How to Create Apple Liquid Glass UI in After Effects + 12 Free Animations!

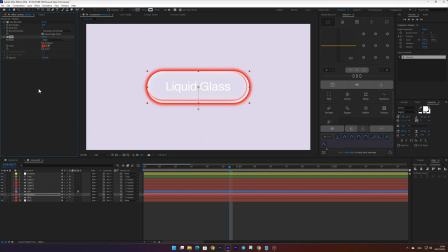(8:20)
Add the fill effect and set it to a dark blue color. Avoid using pure black, as it can look muddy and unappealing. Always go for either a dark blue or dark red, depending on your background. Now set the stroke to 160 and the blur to 130.
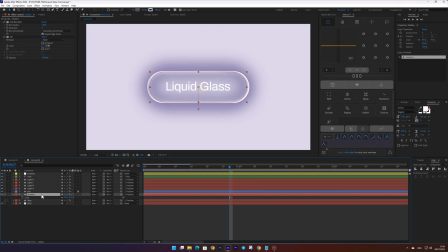(8:37)
Now slightly scale down the layer using the scale property, move it downward by adjusting the anchor point, and set the opacity to around 40%.
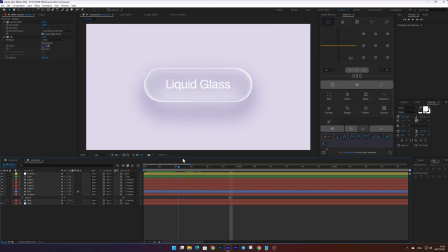(8:53)
To make the shadow appear smoothly, animate its opacity fade in, and don't forget to select the keyframes and press F9 for smoother animation. Final touches. Turn off the add blending mode for the light A layer.
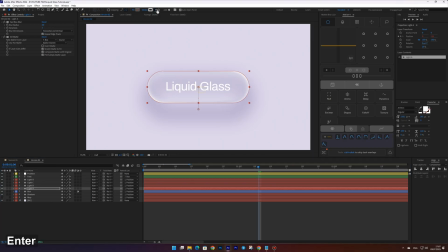(9:15)
Then set the stroke to 7.5 and the blur to 5. Add the fill effect and choose a deep dark blue color. Set the opacity to 80% and remove any extra highlights by turning off the visibility of the light B layer.
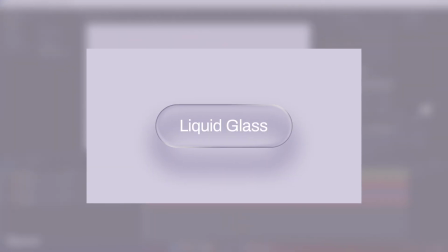(9:36)
Everything's ready! If you enjoyed the video please subscribe and hit the like button. It really helps me create even more awesome tutorials.
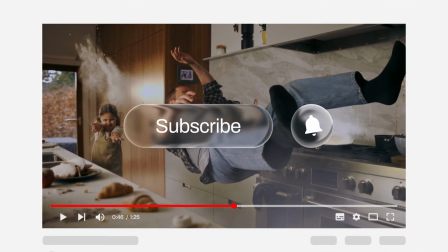(9:43)
And don't forget, there's a free mini-pack with 12 ready-made UI animations in the liquid glass style waiting for you in the description.
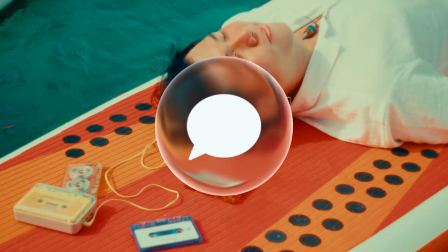(9:51)
Feel free to download and use them in your projects. Thanks for watching and see you in the next video.